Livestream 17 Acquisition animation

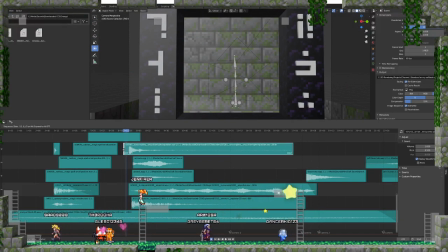496s
But I had the waveform here, but if I have this extended out, just this little tab right here extended out,
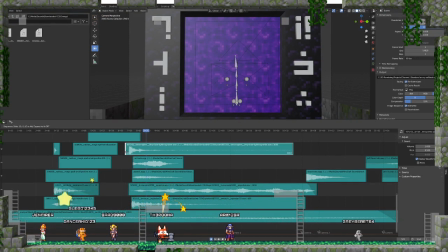506s
it makes the thunder off. But if I bring that tab in, I didn't change where the thunder happens.
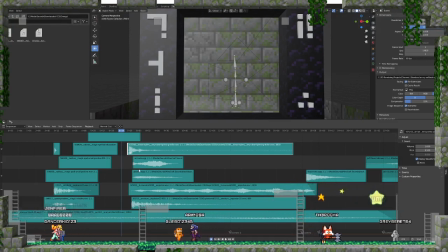514s
I just changed on where the sound, the file begins. It's all fine.
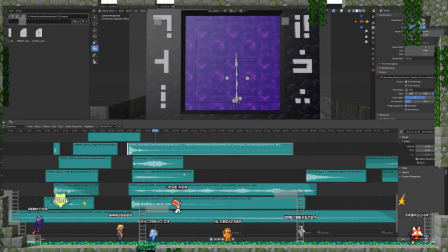522s
No idea what's happening there, but I'm glad I was able to at least predictably fix it instead of just mash fix it.
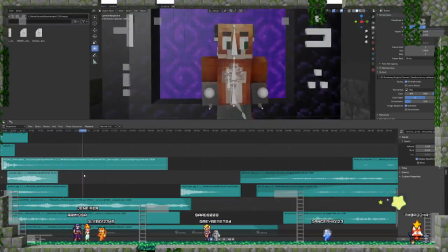530s
So the thunder comes in at the right time. I did change up this point right here.
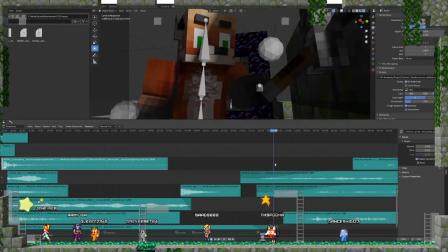539s
When Pooka starts getting tortured by Jeff, I added some lights into his eyes. These guys right here.
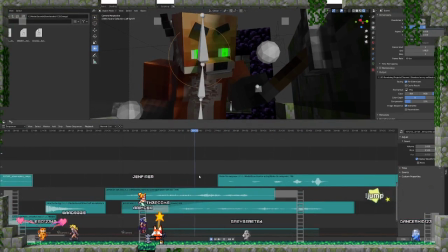548s
So when the eyes do glow, there's going to be at least a light source that comes out of it.
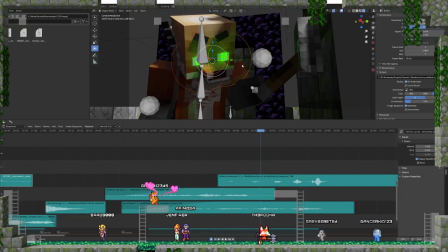556s
If I don't have these light sources, Eevee does not give a light source out of emission things. So right now it doesn't have emission from the...
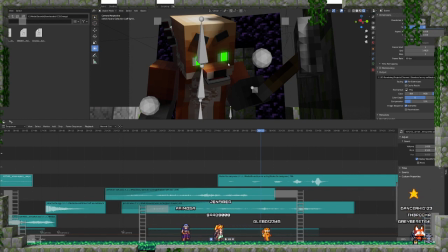569s
It does not have illumination from the emission texture. So I have got to put in lights in order to make sure that there's lights there. So it's both casting light on his chest, on his face, and even over a little bit here on the switch as the lights go up.
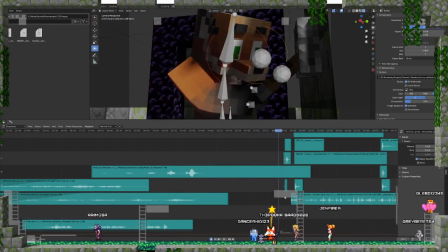586s
And then I just have that tied to the other texture, so that way they time at the same thing.
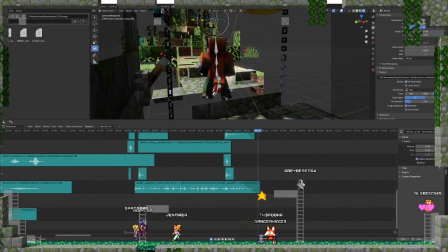594s
This guy right here had a problem before.
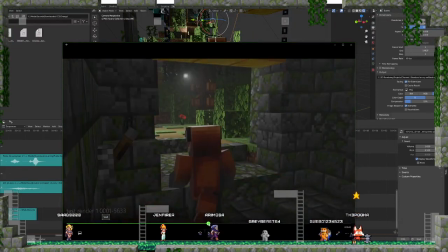600s
As he opened up the door, there was a bit of light. You see this little white dot here?
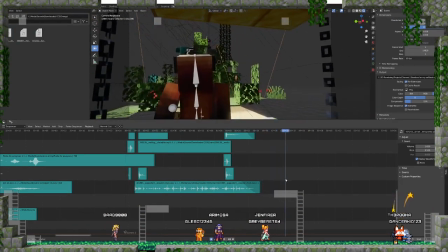607s
As the camera comes in, I make sure that that light just disappears.
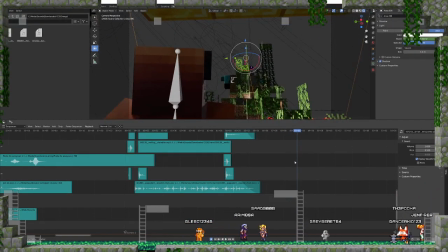614s
So I get rid of the light, so that way the light isn't seen throughout the entire scene.
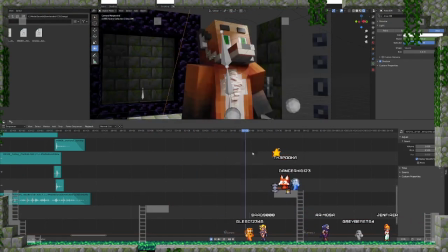622s
There's just this weird floating light for no reason. Also, a problem that I had is a
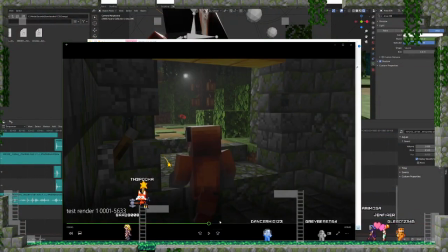633s
thingy that I had to fix. Ah, there it is. Thingy that I had to fix that I forgot completely about is that all the lights,
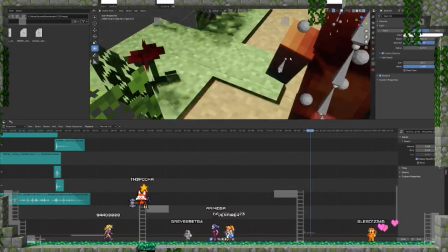641s
every single one of these lights up here, let me zoom on out, every single one of these lights,
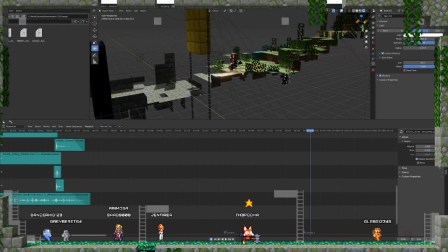650s
all of those lights were not casting shadows for objects that touched each other, and it was called a collision shadow, and it was not showing up.
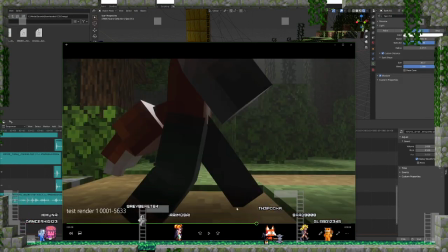662s
So you see here, there is no shadows on the feet at all.
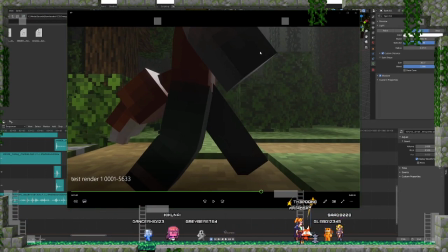666s
There is absolutely no shadows. So I had to fix that, and now as we go into this,
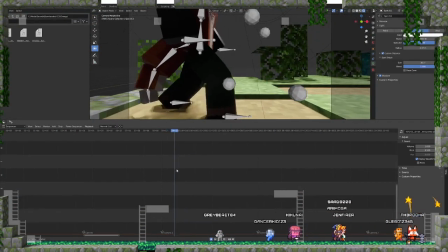674s
now all the shadows happen when the feet touch the ground.
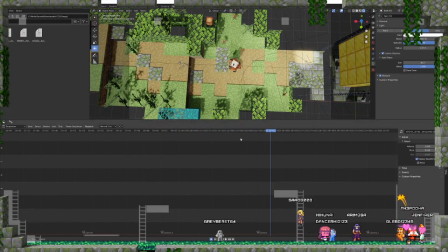681s
And I also added in a little bit more a little bit more crisper light. They're not completely crisp, which I don't want them to be.
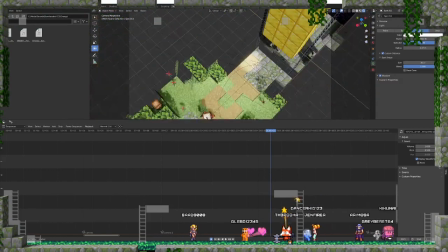693s
But as you can see down here I don't want the camera.
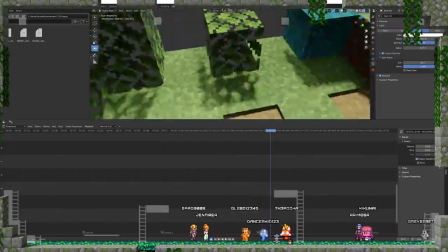698s
Please not the camera. Alright, and right down here with the shadows, they're kind of fuzzy, but that's the way that I want them to be.
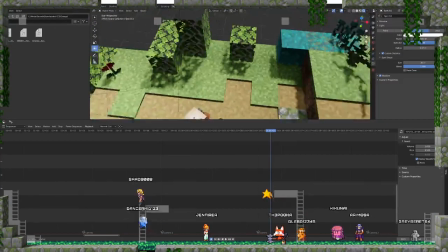706s
I want them to be a little bit fuzzy, but they're distinguishable.
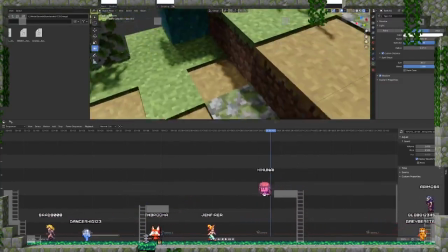710s
Like, this is a shadow from a bush, and this is a shadow from the ground.
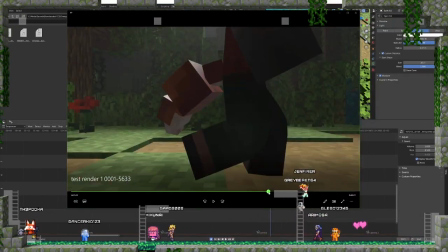718s
Before, I had a little problem with that too, as it just shows not...
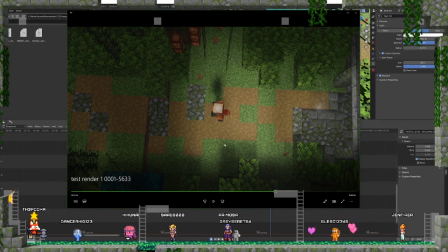724s
It just has a faded shadow for the leaves and a less faded shadow for the ground and such forth.
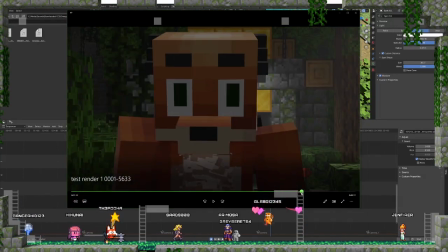733s
So that had to change up too. Add in the emission for the eyes.
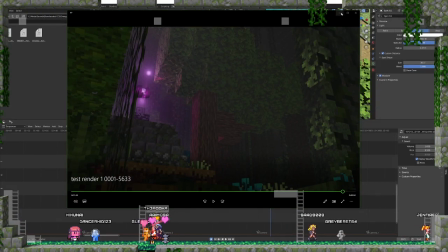740s
And yeah. Those were the things that I changed.